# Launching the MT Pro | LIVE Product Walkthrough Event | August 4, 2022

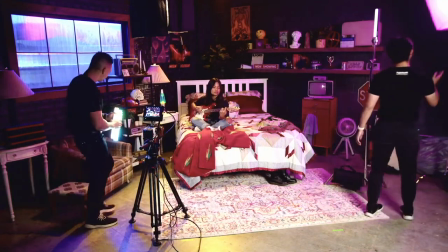56:15 We have this nice P300C over here giving us this like magenta backsplash, because why not, you know?
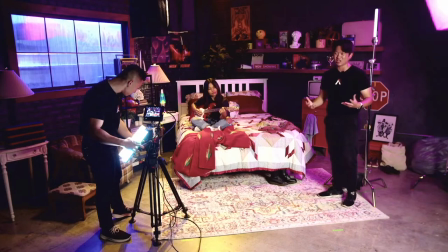56:21 We want to add some style, we want to add some color, some flair to the whole scene.
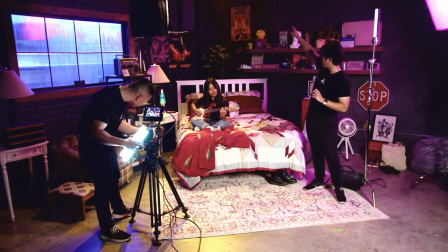56:26 And then we also have that light up there, the Aputure LS60X with full CTO,
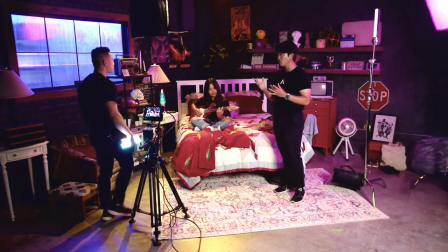56:31 because we wanted a little bit warmer to get like this nice gritty retro sort of vintage look, like we're in like a basement type of bedroom.
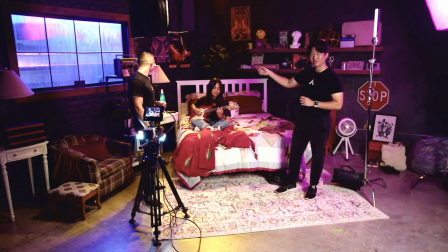56:40 And finally, the last other light really is just that B7C over there, set to tungsten, really warm, kind of giving us a nice splash in the environment.
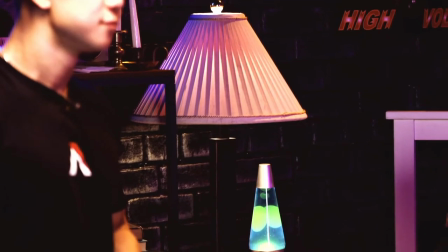56:49 But obviously, that's not going to be all the practicals that we're going to be doing on set,
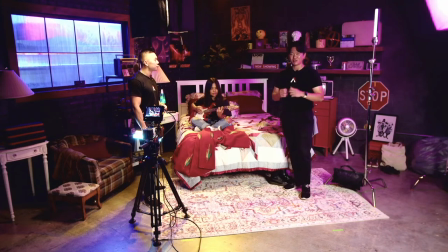56:53 because like Brandon was saying, that last 20% like ups the production value by like 10 times. And we're going to show you all the different ways with the MT Pros that we have going on to really give you that that extra thing to make the shot sing, you know?
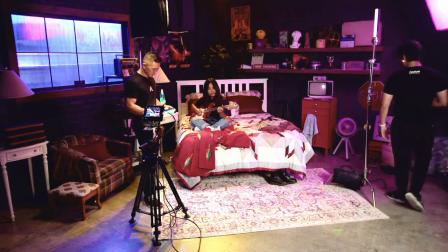57:09 So I think the first thing, honestly, is that as like a cinematographer, I'm thinking like,
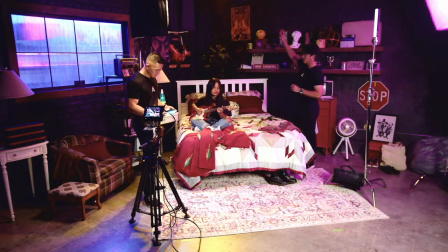57:16 if this LS60X up here wasn't on because maybe we're on location, let's strike it off real quick.
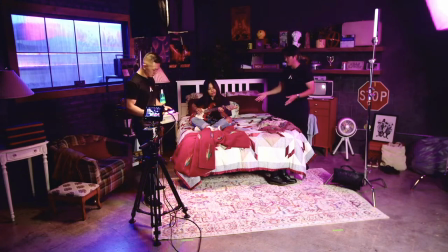57:22 We need some dimensionality to our subject right here.
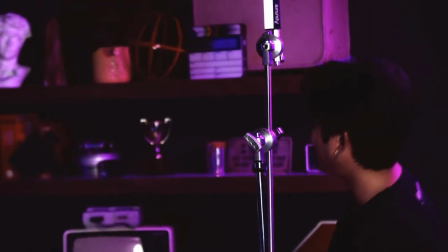57:25 One of the things that I was thinking of was like, you could take this light that was already rigged over here on a C-stand.
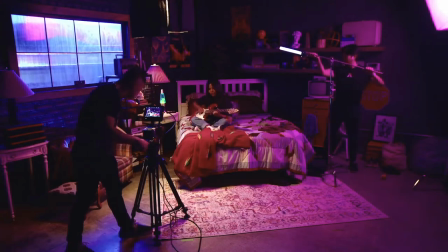57:33 The MD Pro, you can arm it out and everything like that. And I will kind of land like right here. And then I'll set it to the exact same color temperature and gel that we had over there with the LS60X,
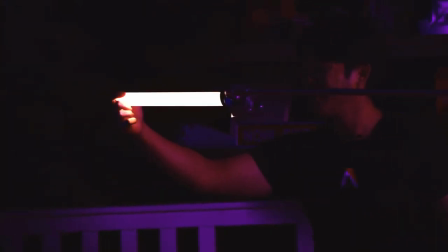57:49 and I'm gonna turn it up. How does this look, Brandon? So here is an example of how it's wide in camera.
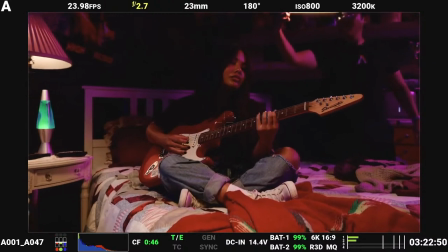57:55 If I'm wide, I'm gonna zoom in so I can frame out the MT Pro.
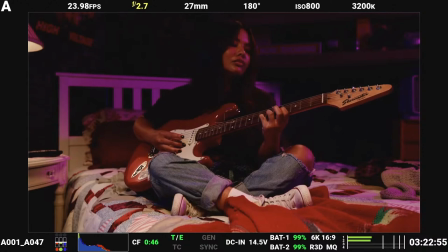57:58 But that light that we lost, that hair light that we lost, is now coming back and pulling Malia out of the background,
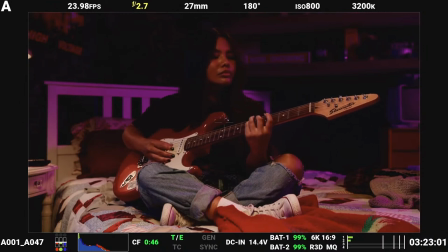58:04 which is especially important because her hair is black and the background is super, super dark. So if we had no other light, if you wanna pan off the MT Pro real quick. Yeah. We have no other light on set and showing there, we don't have any separation of her from the background.
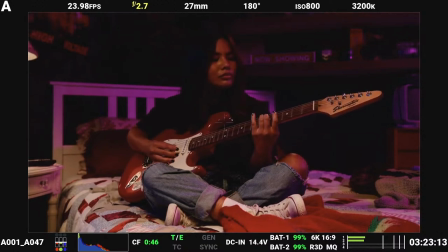58:18 But by even bringing just this one small light set to really, really low and being able to reflect off of her black hair, it increases the amount of separation by a ton.
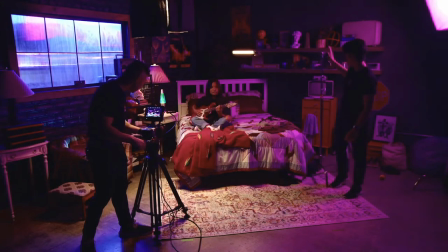58:27 It adds so much, and obviously you can see I feel completely safe arming this out with a C-stand, with a baby pin to quarter 20 adapter because of the quarter 20 threads on the MT Pro, that this is going to work for something like this medium close-up that we have, or even like more close-up too, from in that matter.
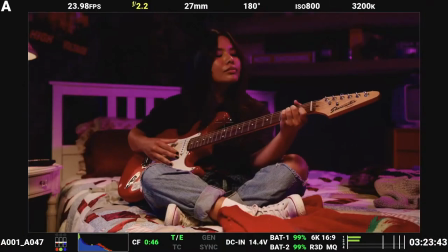58:46 Yeah, but I still feel like something's missing from the scene. What can we do to add in a little bit of extra pop to the background? We have this pink side light for separation. We have this hair light, but is there something else we can do to the background?
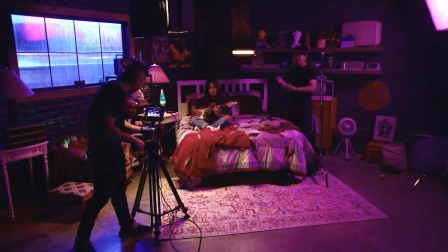58:59 Yeah, let's do it. Let's do, if you actually go on your controls for this, we have this already pre-programmed to Sidus Link. Give me like 6,000 Kelvin at like 10%.
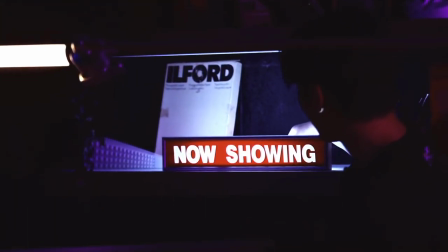59:12 Got it. And as you can see, we collaborated with the production designer to make this possible.
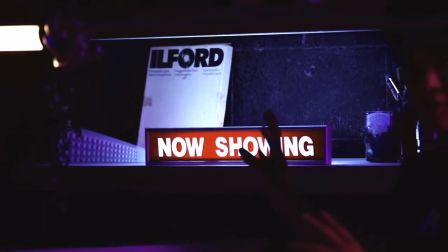59:18 We had this nice nice now showing sign that's a little bit translucent, and we're making it pop with the MT Pro,
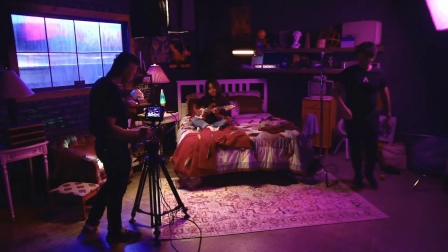59:24 and it works perfectly as a practical production design element in the background over there.
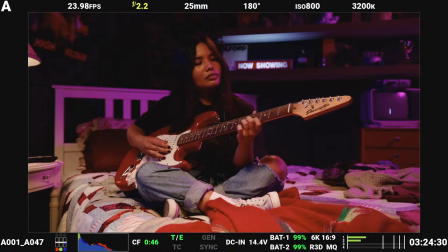59:32 Exactly. Now it works great in camera, and it gives us a little more pop to the scene, which again, because the background was so dark, it looked a little bit lifeless.
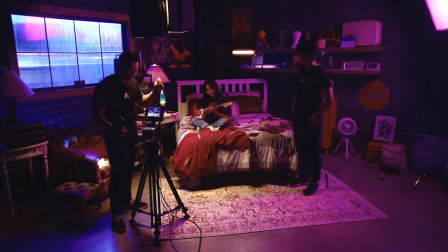59:40 And now we're able to add more dimensionality and more color to the scene overall.
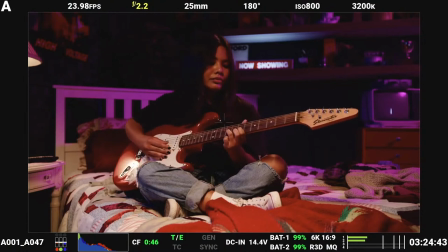59:47 And all we had to do was add this just little MT Pro to the scene,
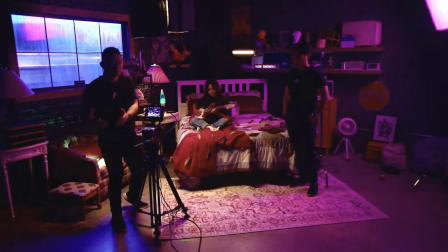59:51 hide it behind this now showing sign, which again, we could have done with a few MCs, but the MC, it's already a 1 foot tube. So we just have to stick it behind the sign. And I know when I've been on set, this is totally something that happens. We already have existing production design, we already have things on set that we can use to motivate additional light and add more color and more pop to the scene. And that often happens within the last 10, 5, even 2 minutes right before you call action.
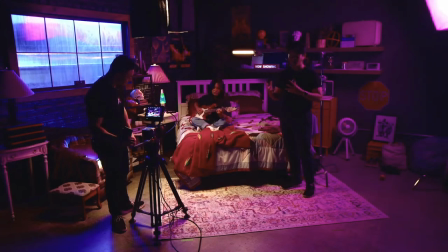60:17 Yeah, it just goes to show like that close collaboration as like a cinematographer to a production designer is super important when you're working on set, because it's not only just like making a practical element like that,
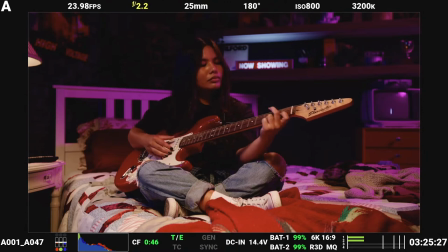60:29 but it's also extending other practicals that we have on set, because we have this lamp over here and we kind of want to extend the effect on this dark colored wall.
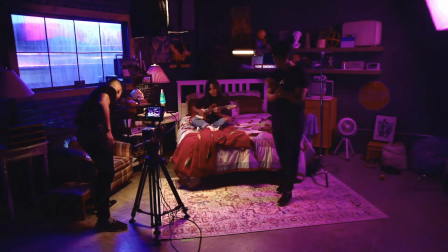60:37 So what are we going to do, Brandon? Yeah, so we have 2 other MT Pros prepped over here as well.
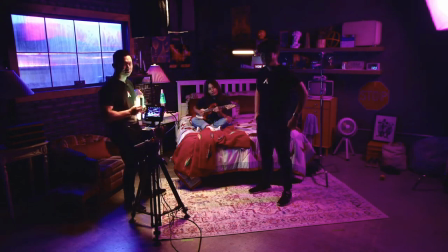60:43 If I want to extend the light from this lamp, all I got to do is, in this case,
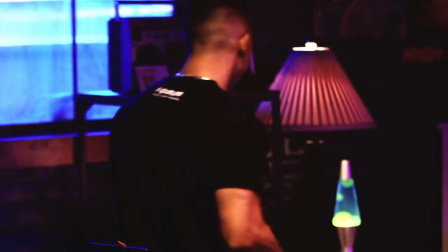60:47 because it is a super slim profile light, connect it behind this steel lamp right here,
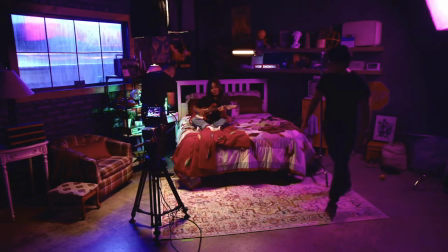60:53 so it actually magnetizes right to it, and I can hide the MT Pro right behind the lamp.
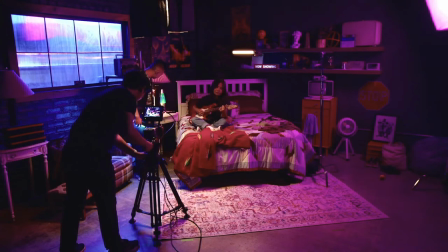60:58 Let me know over. If I'm in frame or not. It's a little bit in frame. Let's put it a little bit more to the right.
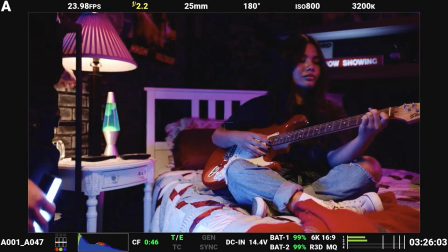61:05 How's that? Going. That's pretty damn good. All right, cool. So now we've hidden this light behind the lamp that keeps pushing the light further onto the wall,
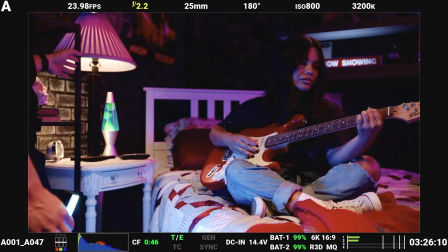61:14 which we want to do because the scene is already pretty dark, the background is pretty dark, and we want to add more light to the scene.
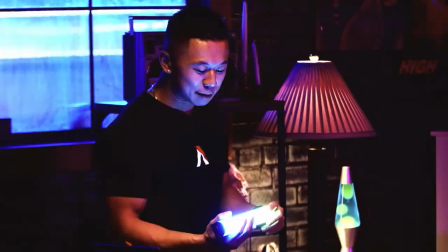61:20 Now, if I want to motivate a different color, for example, maybe I wanted to play off that lava lamp.
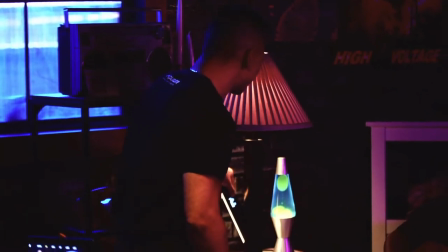61:26 So that lava lamp doesn't really emit any light. It just is a nice looking prop in camera.
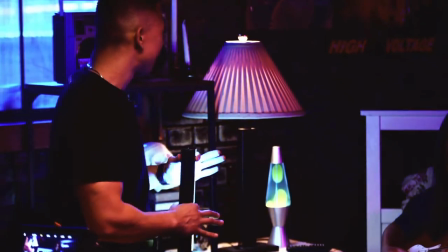61:31 It's a nice looking piece of production design. But if I want to throw some of that light from the lava lamp onto the wall, all I had to do was set the MT Pro to color fade.
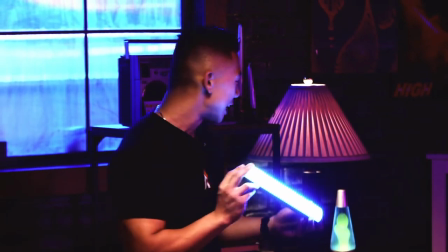61:40 It's a color fade between green and blue. And I'm going to set it right behind this lava lamp right here.
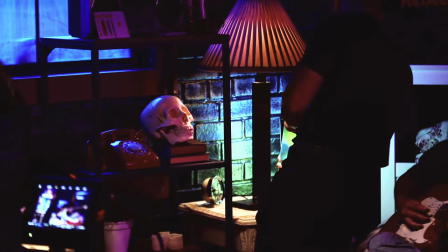61:45 So Tway, let me know if this is out of frame or not. Oh, yeah. Go to the right a little bit more.
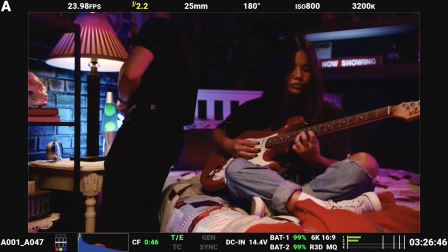61:50 Keep going, keep going. Oh, and it's hidden. There we go. Awesome. So now the MT Pro is out of frame.
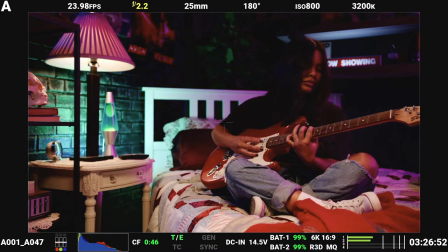61:56 Oh, that looks it's so hidden good. And it's motivating that lava lamp look, transitioning between blue and green.
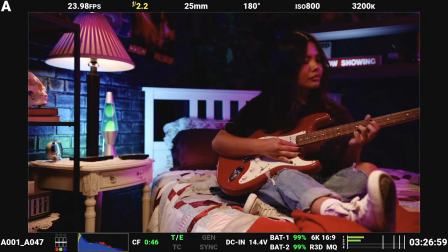62:02 And I can set it to a variety of different effects, like maybe pixel fire, color chase, color fade, to give you that lava lamp look. And I'll probably turn down the intensity a little bit for a real scene, but this just goes to show you how I can utilize the MT Pro hidden behind
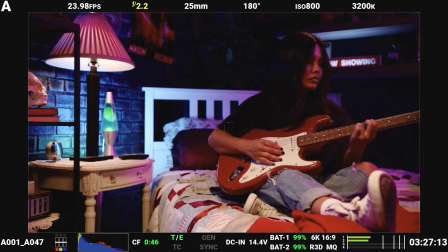62:17 something as inane as a lava lamp and add that little bit of extra production value to the scene. Because again, maybe I'm not working with my production designers close enough, but I totally wouldn't have thought about this until we were on set and the PD said, hey, can we do a little something to bring that lava lamp to life? Yeah, that looks so good.
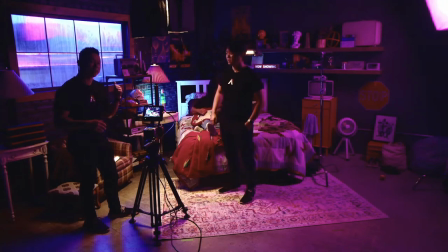62:36 Did you do the pixel effects on board right there? Yes, I operated that color fade just directly from the back of the MT Pro. Amazing.
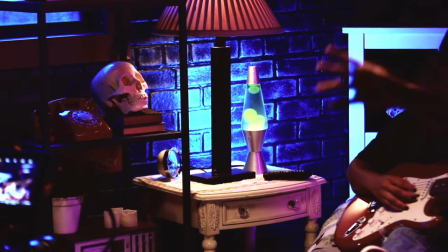62:44 Okay. So yeah, I think those two ways, perfect extensions of practicals, you know, add so much flavor to the scene, of course.
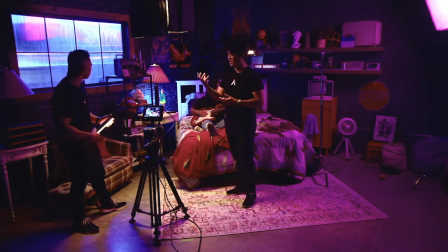62:52 But what if we want to keep going further and make the MT part of the scene without kind of drawing attention to itself?
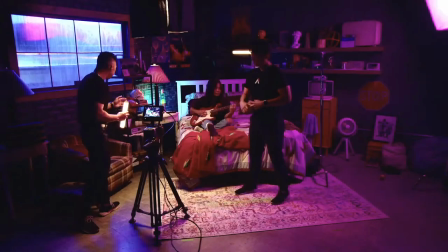62:59 Sure. If I want to make the MT Pro diegetic light, something I might do, Malia's already playing the guitar.
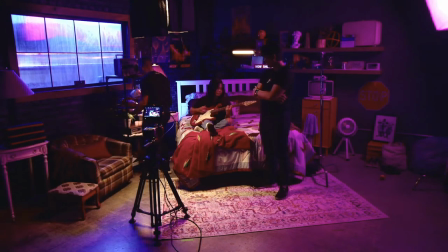63:04 I can highlight the stereo a little bit more by adding this MT Pro just underneath the shelf.
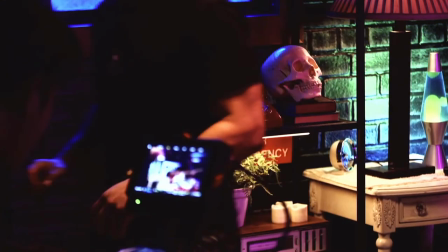63:09 The shelf happens to have a steel grate, so all I got to do is use the magnets on the MT Pro to highlight it.
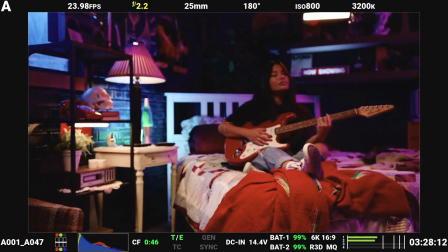63:14 And if we pull back into a wide, we can see that the MT Pro is kind of in frame, but it looks like a diegetic light.
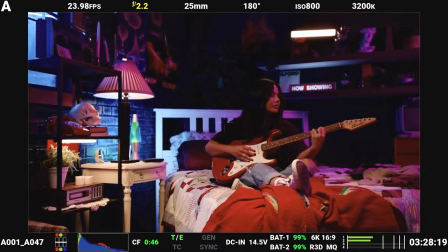63:22 It feels natural, even though we're in the 80s. In a modern day scene, it would feel completely natural to see a light like that in frame.
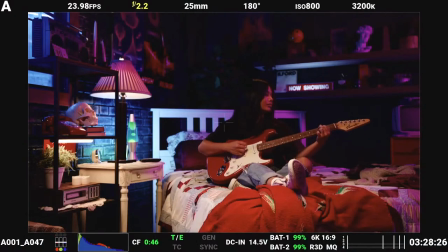63:28 And it gives you a lot more pop to that stereo, and it brings a lot more attention to that. So if this were a commercial for the stereo, if I really wanted to highlight the musical connection, I can definitely use the MT Pro in this situation to add that extra pool of light for the stereo.
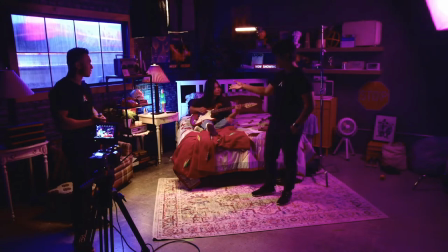63:43 Yeah, you would have never thought. It looks like it was part of the production design. So great on there. We showed like, what, 4 practical uses of the MT Pro right now. And yeah, I think there's a couple more that we have planned. Like, let's say we're actually finally going in for this close-up, right? Okay. So why don't we bring in that camera a little bit into Malia.
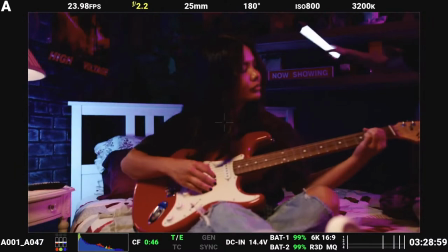64:03 And I'm going to take this MT Pro that was hiding behind the now showing sign.
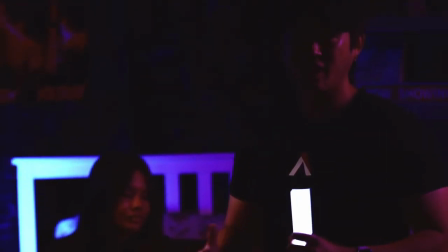64:08 And, you know, as part of like a cinematographer's package, you're always constantly thinking about how to spice up a close-up.
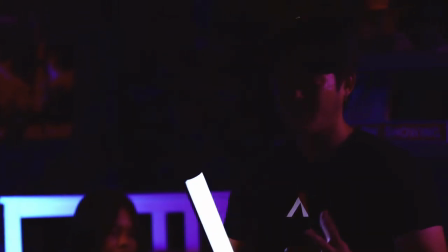64:17 One of those elements is definitely an eye light. You want to get that extra 10% of the scene.